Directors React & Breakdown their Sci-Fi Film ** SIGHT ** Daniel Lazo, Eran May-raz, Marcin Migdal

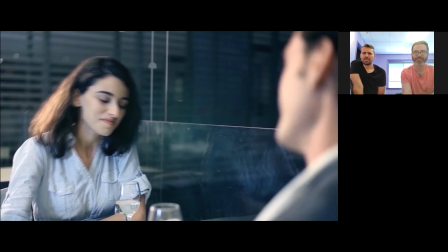Not when I'm here with such a pretty lady.
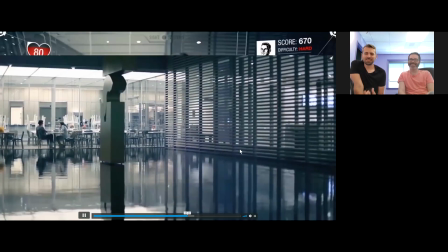I love, I love Cory. He just has just the right amount of asshole in his performance.
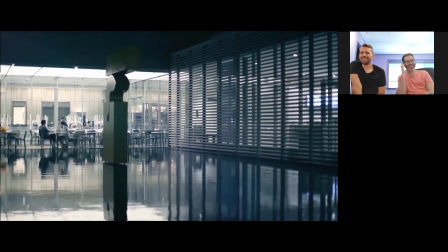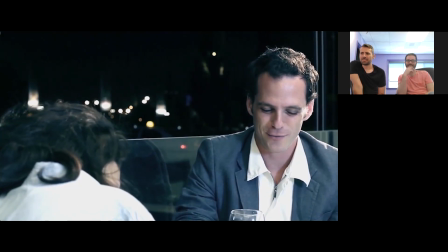You know, you really get me. You know, I can tell what you're thinking right now.
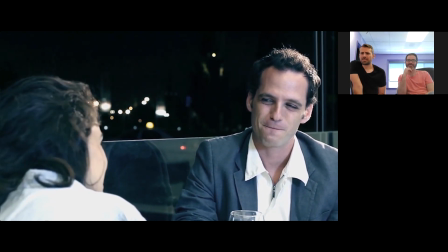Really? What? Well, we finished our drinks.
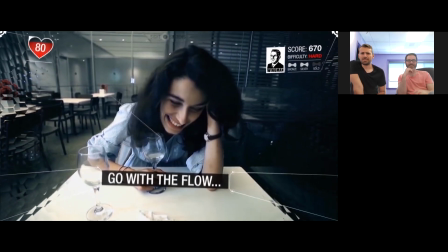What are we going to do?
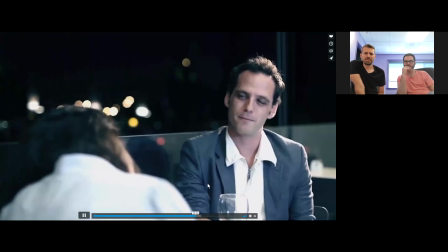How about we go to my place for a nightcap?
So this part is where I got, okay, he's probably gonna, like, rape her or do something.
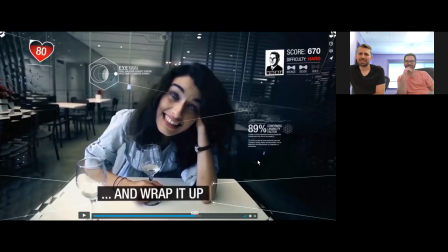Warward said, pupil dilation suggests positive affection and cognivity. looking for cues that he's intoxicated so he can have his way with her. Yeah. Pretty much. I mean, we left that information kind of peppered there for those who kind of seek it. But yeah, I mean, theoretically,
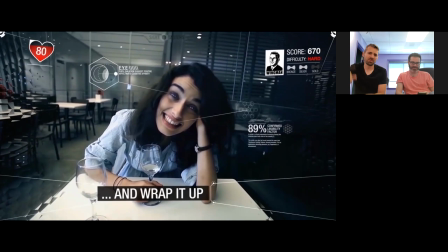you can have your wingman kind of dialed up to super creepy and take advantage of or probably less. I guess his was on the not so polite fitting.
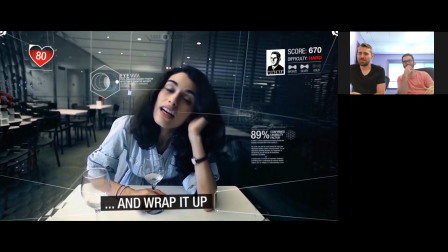How about we go to my place? for a nightcap.
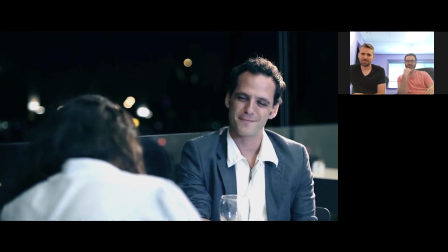Well, if you're so good in reading my mind, you should know what I'm going to say.
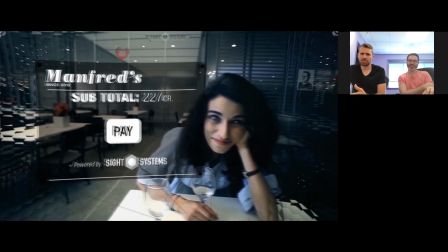I like the little icon.
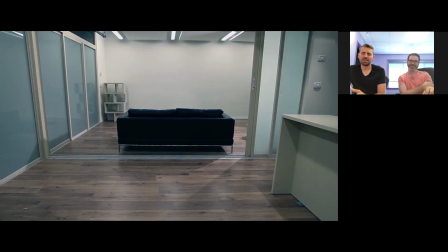And he knew that he had her when she would say yes, the little, like, yeah, you got this icon popped up on the end. Thumbs up thing, yeah. There's like, he's getting like achievements every once in a while.
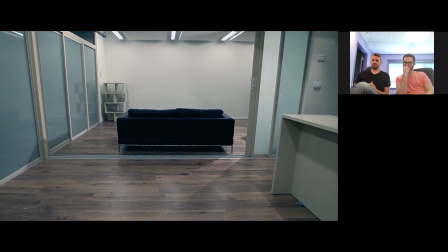So, yeah. Yeah, the score goes up and up and up. Exactly.
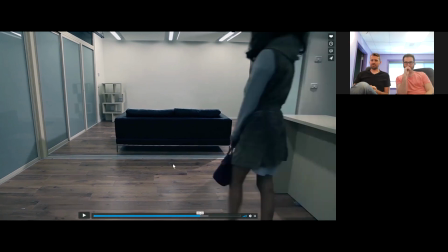But are they playing against some people? Because that would be pretty cool if there was like an extra thing on a scoreboard. You know, the creep scoreboard. Yeah, I mean, we didn't want to point it out directly, but it is definitely kind of a world where you're, you know,
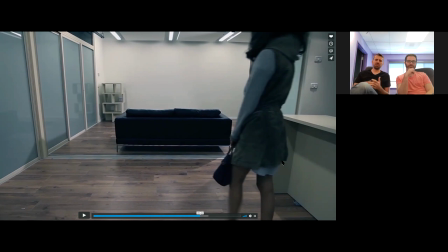you're we're already kind of sharing our achievements and badges on Xbox or PlayStation those are kind of getting up against our friends so I'm guessing it's not gonna be a whole lot different in the future I'm pretty sure you can brag about the achievements in your date and you know be compared to
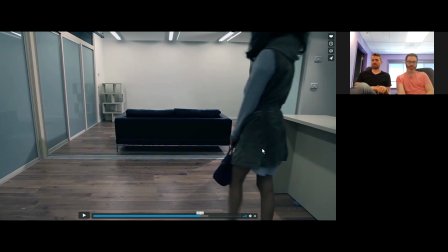other creep friends of yours who do the same yeah so we definitely wanted to hint toward that possibility.
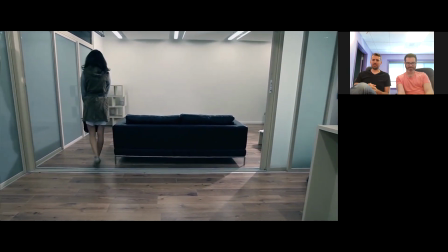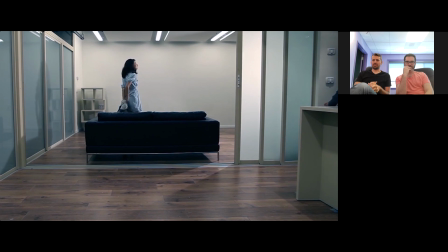I also think in this new world the commodities of
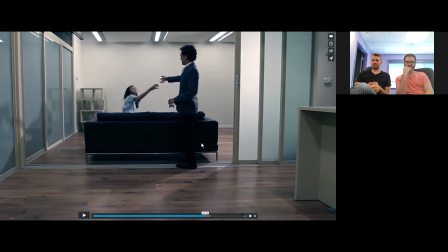paintings and actual tangible items would go up because if nobody needs to pay for something I would imagine a lot of tangible creative products would go up.
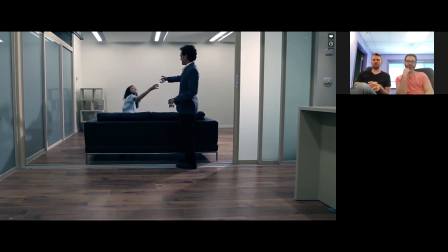We had that same discussion as well or you know in a world where you can buy virtual objects fairly cheaply so you wouldn't need or it would be rare to kind of find actual physical things that's why the world is kind of sort of like a placeholder for all the digital content that
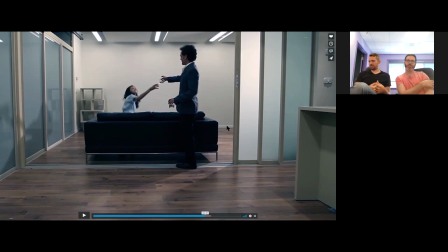you want to place for yourself yeah a
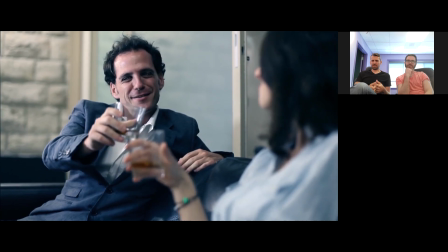toast for a perfect night so
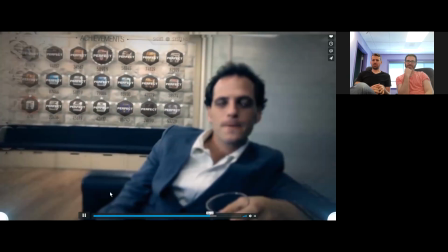why is she seeing his badges so we want for her to kind of figure out that he's been using the the wingman app
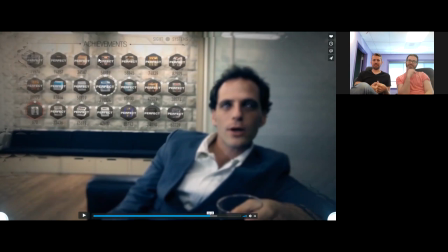on her how do i know that this is the wingman i thought this was just all the app the the concept was that kind of like an act of carelessness you know he you know one would usually hide his uh his achievement well from everyone at the sea but he maybe left that setting
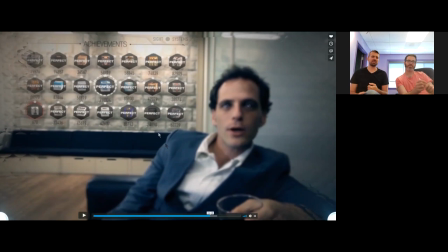on uh on open to everyone that he kind of browses through his uh achievement uh badges there and she finds the wingman if you compared his apartment how his apartment looks through the contact lenses after the date.
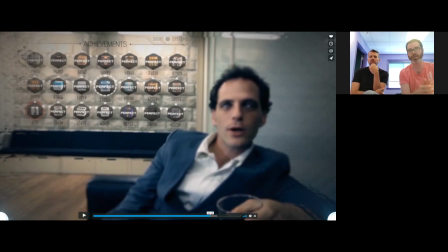And if you compare it to the beginning of the film where he's eating,
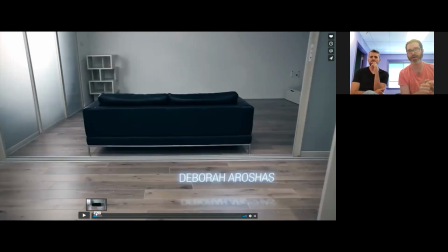you can see that the interface are completely different. So he definitely arranged his apartment for Daphnis. Instead of having the TV and the news feed and all that stuff, he replaced it with Starry Night, the Van Gogh's painting.
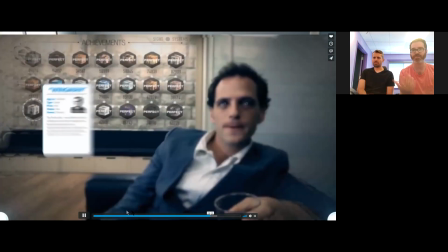And so he definitely put some effort in order to arrange the apartment differently.
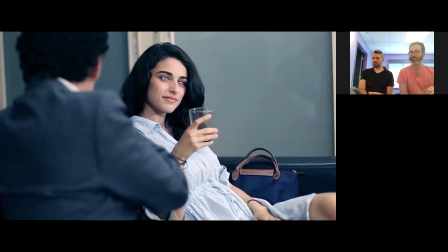But he forgot to switch off his trophy wall. Instead of like hiding like a porn bag when you're...
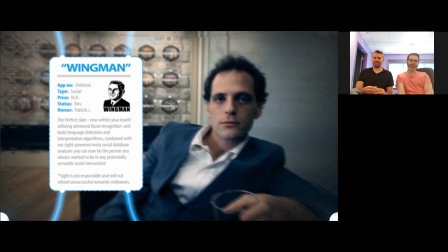Why are you drinking? What's that? A dating app.
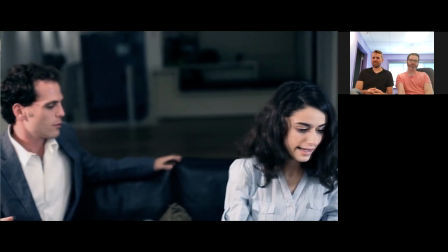No, no, no, no, no. Oh, no. It's for the programming, it's just my luck, a friggin' gay jump.
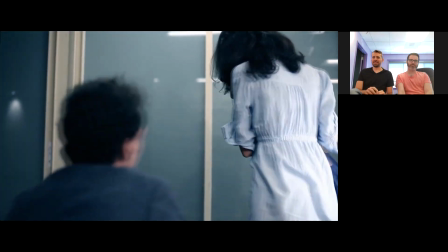Disgusting. Wait, did you wait? Do not touch me, you creep. Fed it.
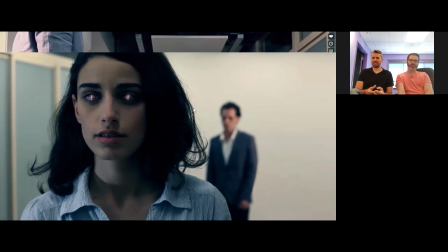I said wait.
So how is he hacking her, though? Like, just through his mind?
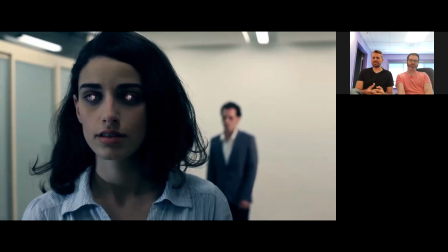Just, I mean, just explain it in theory, how did you envision him hacking it so quickly? There's, like, we don't have a set answer for that. But there is definitely a shot where you get to see sort of what he's doing,
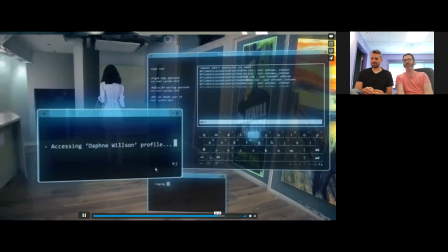like a Linux kind of interface. Yeah. Exactly, yeah, that's the one.
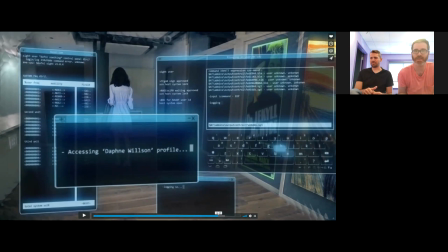So basically, it's just we already established the fact that he's working for Scythe. So he already had some unique access that the usual person, usual guy won't have.
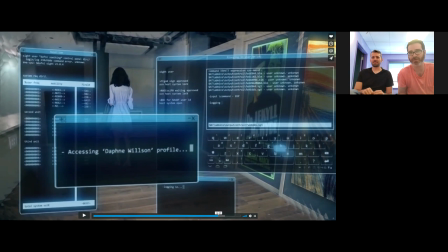so what he's doing is basically accessing her profile and through that he's taking control but we didn't really want to say exactly what sort of control or what exactly he's doing
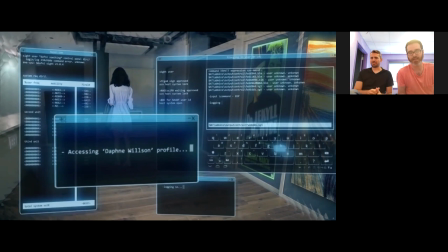to her we wanted to kind of leave that open open at the end because we felt that giving a very very restrictive
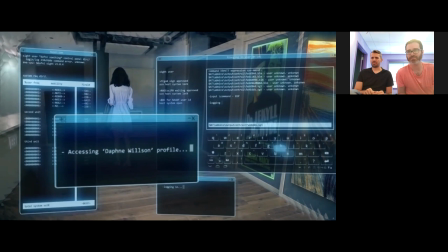answer which kind of ruin right yes exactly so yeah that's that's another Easter egg pointing out Patrick's personality being one person on the outside
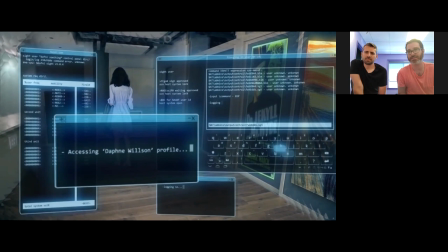having a completely different personality on the other hand that it's that is more hidden yeah
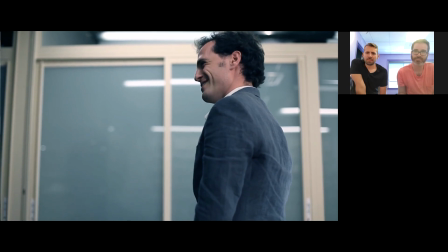awesome film
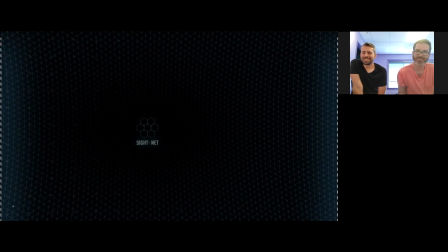I mean there's so much that I could just talk about and ask I
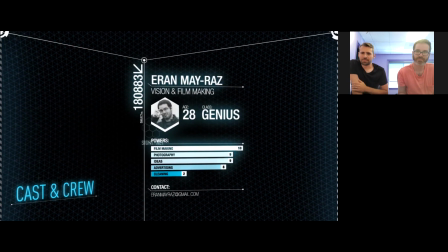mean there's so many comparables of this film of what's going on was what's happening now and it's an evolution of technology right if
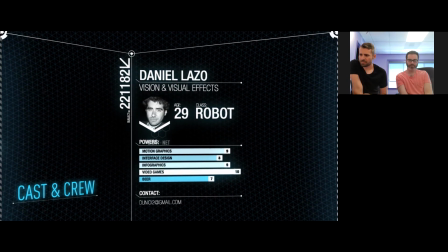I'm being untruthful with these acts is no different than people uploading pictures of themselves
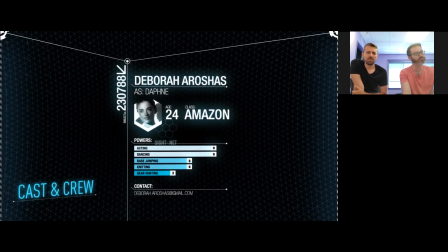being 20 years younger or 10 years younger right I know friends went on dates from people on Tinder and they were looked like completely different people yeah yeah definitely I
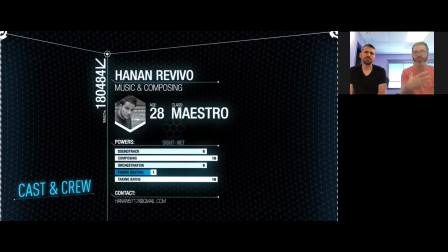mean everyone are want to have this sort of a persona you know they have that persona that they're putting out there which is
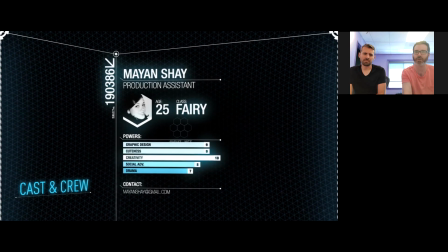usually you know, showing how successful you are, how happy you are, how young you look.
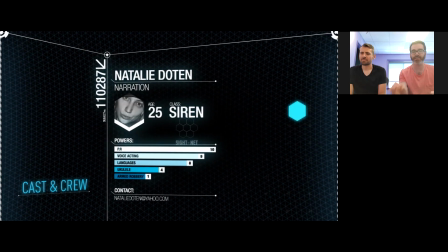And I just want to also mention Deepfake, that technology that being developed right now,
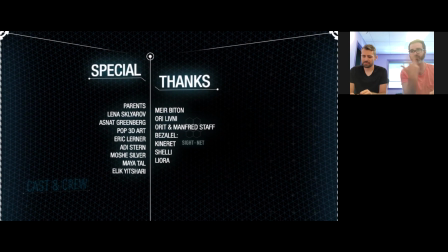which is using artificial intelligence to kind of do like a face tracking and then doing all sorts of manipulations on your face.